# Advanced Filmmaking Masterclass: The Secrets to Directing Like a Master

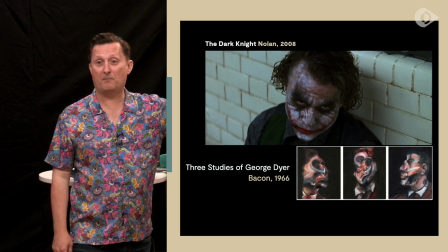53:58 This is one of his portraits here, 3 Studies of George Dyer, who was one of his main lover, actually, who actually eventually committed suicide. Very problematic relationship. He was actually a burglar who broke into Francis Bacon's house. That's how it sort of started. So, yeah, very interesting. They made a film based on it, which was Love is the Devil, which is a really good film. They couldn't actually show any pictures from Francis Bacon,
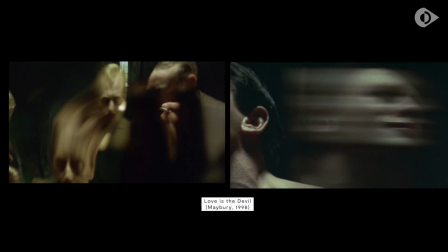54:26 but what they did was they used very slow shutter speed to create this blurring of the faces and that. So they used that. And it was also based around a place called the Colony Club. It was like where drunks went, basically. And they kind of used it to show when people were drunk and slurring, all the rest of it. Okay. It's a good film.
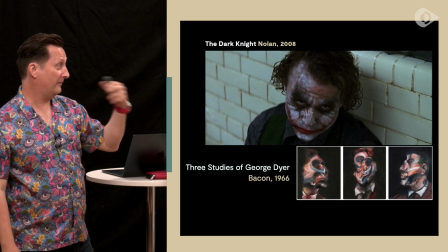54:45 But it was used by Nolan for his inspiration for the makeup for the Joker, basically. That's what he did. So again, you look at the Joker, you think that's really iconic, but it's still coming from another source. You know, everything comes from somewhere else. And as he says, I look to art to teach me how to express what I can't simply say through dialogue. The Joker, he did such a good job with this character because there's no backstory. He keeps changing the backstory. And it's that fact that we can never understand who that character is that makes him more and more compelling, because he's giving the audience questions. He's not giving us answers. Okay, so here's a shot on the left from Wes Anderson.
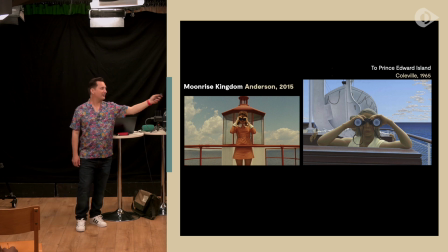55:27 Here's a very clear inspiration to Prince Edward Island by Colville. Do you see what I mean?
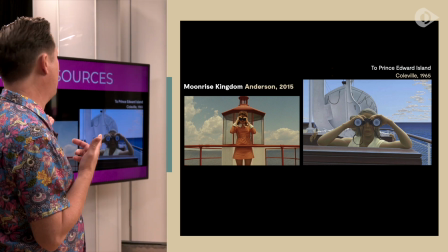55:32 So it's all about the framing. And it's also, there's not just the framing. He's not just going, that's a nice picture, I want to emulate that picture.
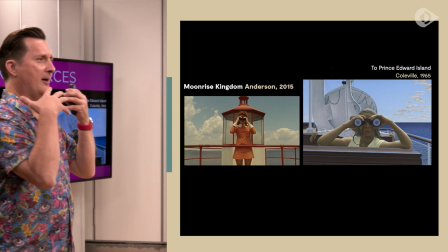55:39 What he's doing is he's going, there's a certain nostalgia to looking at those pictures in the past.
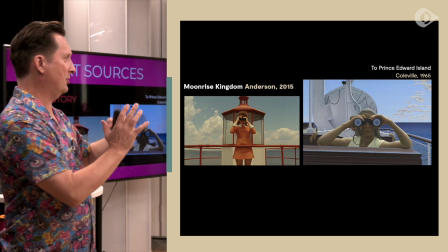55:45 There's a sense of cleanness and uniformity to it, and I want to reinvestigate that.
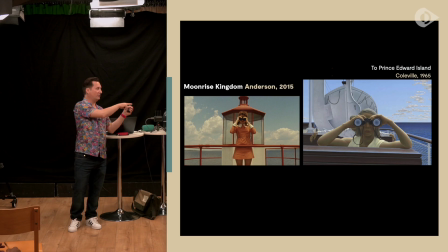55:51 For Moonrise Kingdom is kind of a very nostalgic film. So he looks not just at Colville, he looks at Norman Rockwell as well.
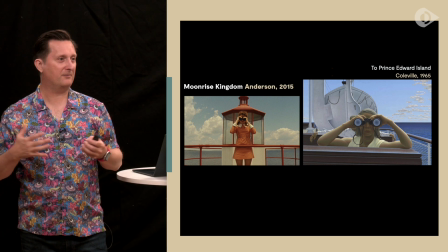55:59 Norman Rockwell is like, you know, Mr. kind of American nostalgia for the 50s. Do you know? So you're looking at the loaded symbolism that these pieces, these cultural artifacts have, and then reusing it for yourself as a kind of shorthand.
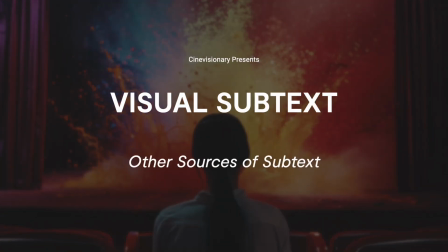Another place you can look for sources is literature, classic literature, so Shakespeare is an obvious one you can go to.
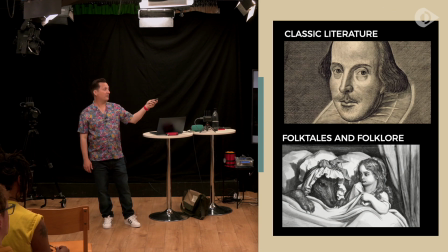56:25 I'm a massive fan of folk tales and folklore. I love it. I'm a big fan of psychoanalysis and things like that, and reading of these things, because it gives you richness that you can go to.
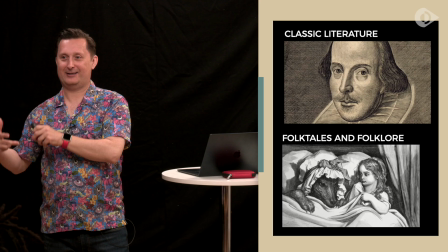56:34 Doesn't matter to me whether psychoanalysis is actually scientifically usable or workable.
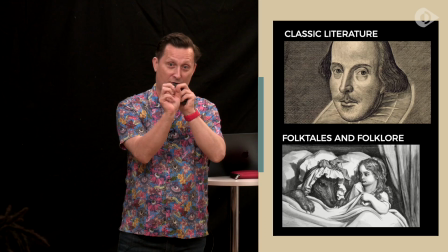56:39 It's just another deeper level of structure that you can use within your work.
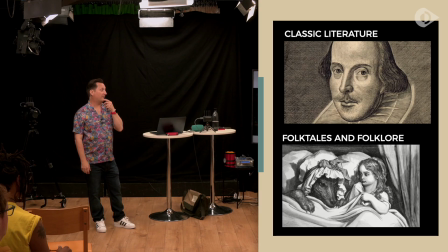56:44 That's what you do. And if you look at everything from like the Brothers Grimm, but also look at the artistic representation.
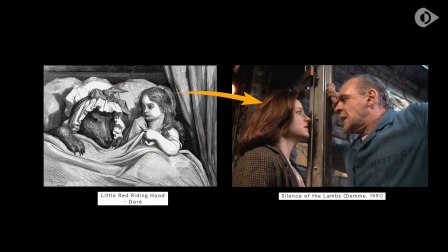56:52 So this is Doré. If you look back at those early illustrations, they're uncanny and they're macabre. There's loads of readings you can put into that image on its own. Do you see what I mean?
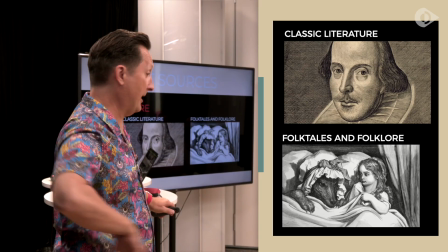57:02 If you look at, if you want a great example of that kind of investigation, the one to look at is Company of Wolves,
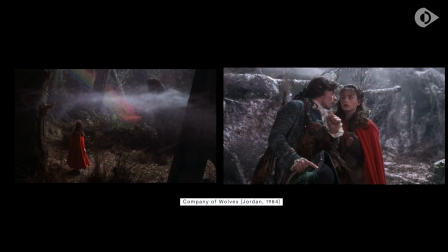57:08 Neil Jordan in the 80s, which was written by Angela Carter based on the short stories she did about a young girl's coming of age.
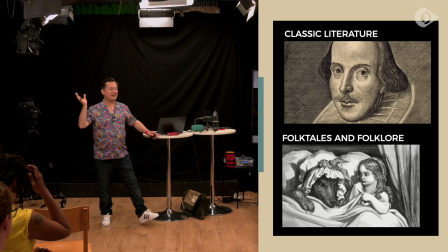57:15 Very, very heavy on the symbolism. She had an issue with the ending, interestingly enough, because it was kind of all very dreamlike,
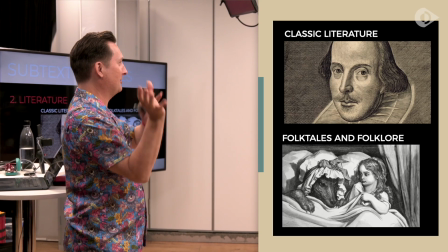57:21 and he went one way with the ending and she wanted it to be another way, which is very interesting in itself,
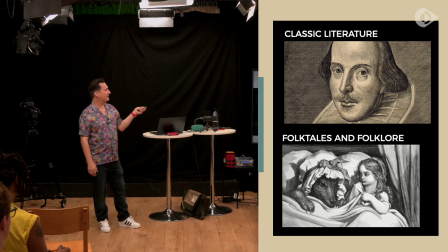57:27 but a different discussion. Again, spirituality, so religious mythology.
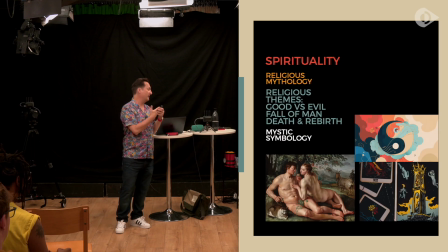57:33 The reason for religious mythology and elements like that is because it's all allegorical, okay?
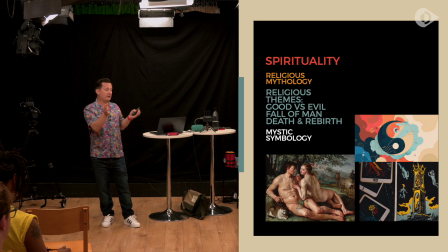57:39 Unless some people, I suppose, do take these things literally, but it's all symbolic, it's poetic.
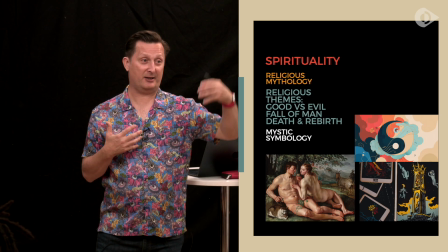57:44 It's about things that we cannot discuss in normal terms. That's literally what it is.
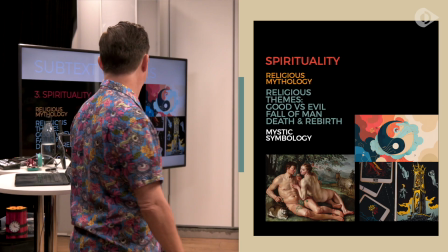57:49 So it's a good place to look for symbolism, because that's what you're doing. Religious themes of good versus evil, fall of man, death and rebirth.
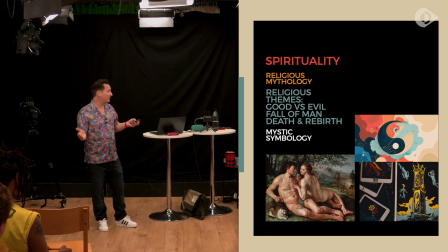57:56 All these themes are built into this stuff. It's used all the time, and you can reuse it. Mystic symbolism.
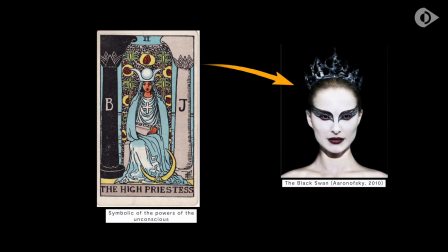58:04 So tarot cards is a great place to go for that, for example.